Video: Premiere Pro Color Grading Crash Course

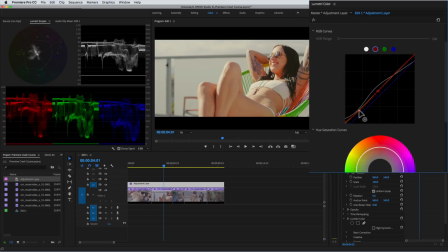And lastly, another point here and drag down to create color contrast by pushing teal colors into the shadows.
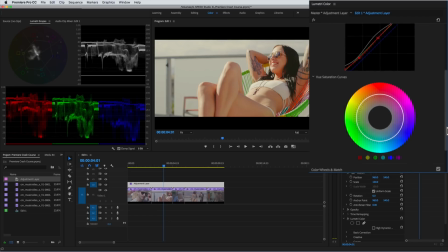Finally, we'll add some saturation by going to the hue saturation curves, clicking anywhere on the circle, and dragging it out to increase the overall saturation to make it pop more.
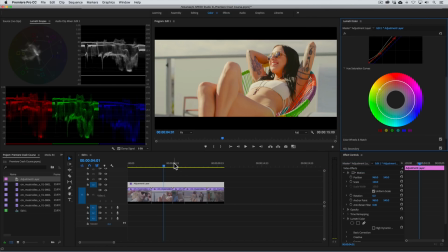To take this look even further, let's make some secondary or isolated adjustments to make elements in the scene fit better with our look.
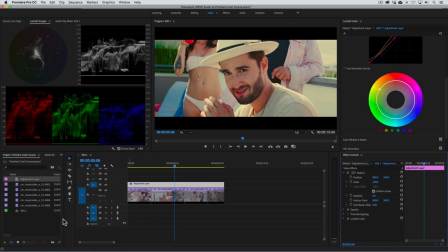Namely, we want green to appear more yellow and blues to appear more aqua or cyan. We'll need to add another instance of Lumetri,
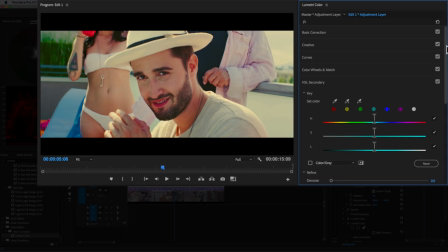and under the HSL secondary tab, we can make green grass appear more yellow by clicking on the set color picker and selecting the grass.
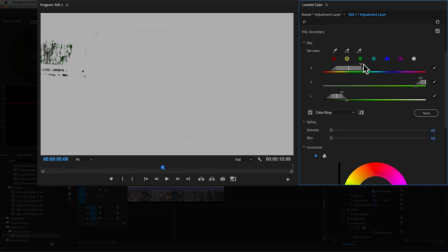I'll activate the highlights feature so we can see our selection, and I'll refine the color mask like so with the HSL sliders.
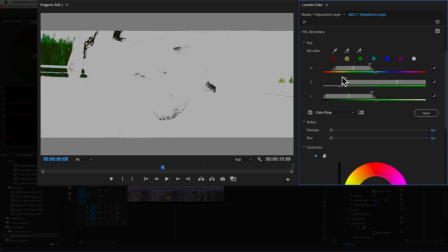Once we're happy with the selection, we can refine it a little bit more with the denoise and blur sliders, then deactivate the highlights feature. Now we can change the green to appear more yellow with the temperature and tint sliders. Finally, I'll reduce the saturation a little bit. Now, to make the blues appear more aqua,
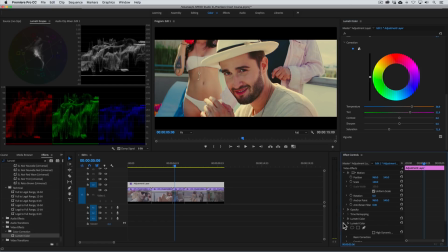we'll need to add another instance of Lumetri Color and then isolate the blues with the HSL secondary tool like we did with the greens. Give me just a moment while I do that.
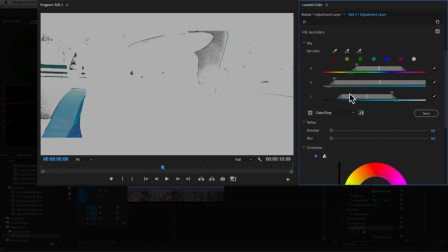Now with the color wheels, we'll push a little bit of that aqua color into each.
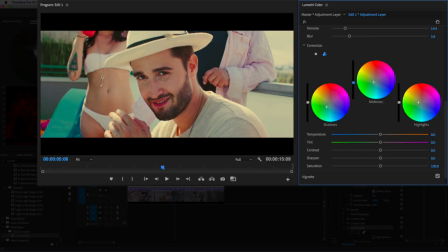And darken the blues a little bit by dragging the midtone slider down. And finally, let's increase the saturation of the aqua colors.
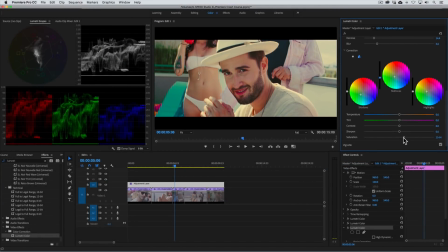All right, finally, we want to reduce the contrast in the highlights to add even more of that soft, muted look. So we'll add one more instance of Lumetri, go to the curves panel,
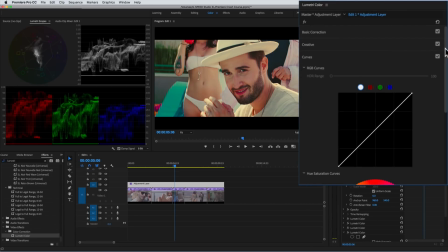and with the Luma curve selected, we'll drag the top point down.
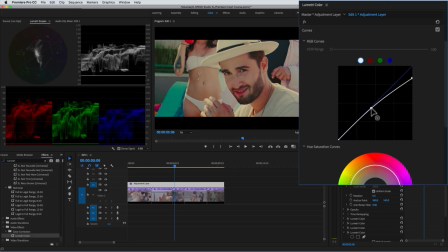Then make a point here and drag up to brighten the midtones. What an awesome look! If you really like this look and want to save some steps by applying this as a lookup table,
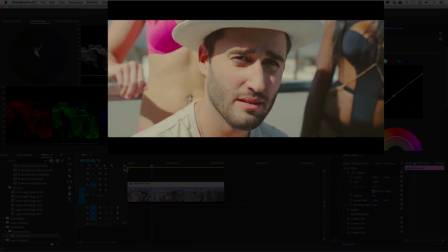you can download that LUT when you sign up for the live workshop event. Now, I know that we covered a lot and I skipped over a lot of details,
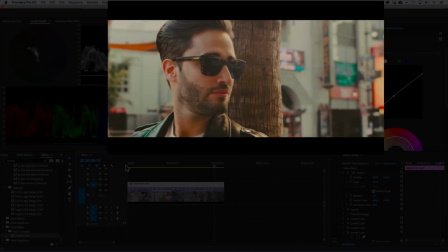but what I wanted to do for you is give you the big picture. And if you like this tutorial and you want to see even more, then sign up for my free workshop event. We'll go into more depth, we'll cover more color theory, you can ask questions,
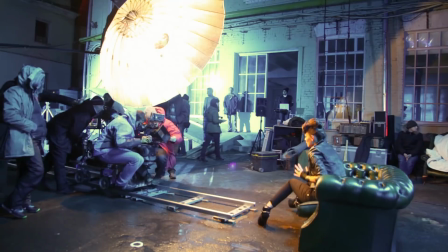and we'll give you slides and raw footage from the workshop that you can download and practice along with.
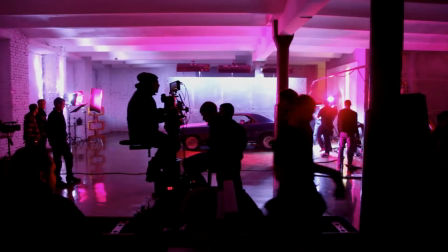So to save your spot, just follow the links in the description below this video, and I promise you,
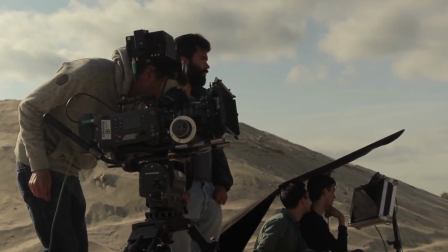it will be well worth your time, and you'll get a lot better from one simple training.
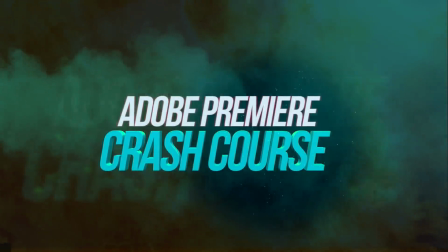So I hope you enjoyed this crash course as much as I enjoyed creating it for you, and I look forward to seeing you at the training.
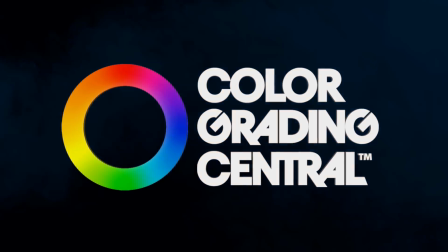Have a great day.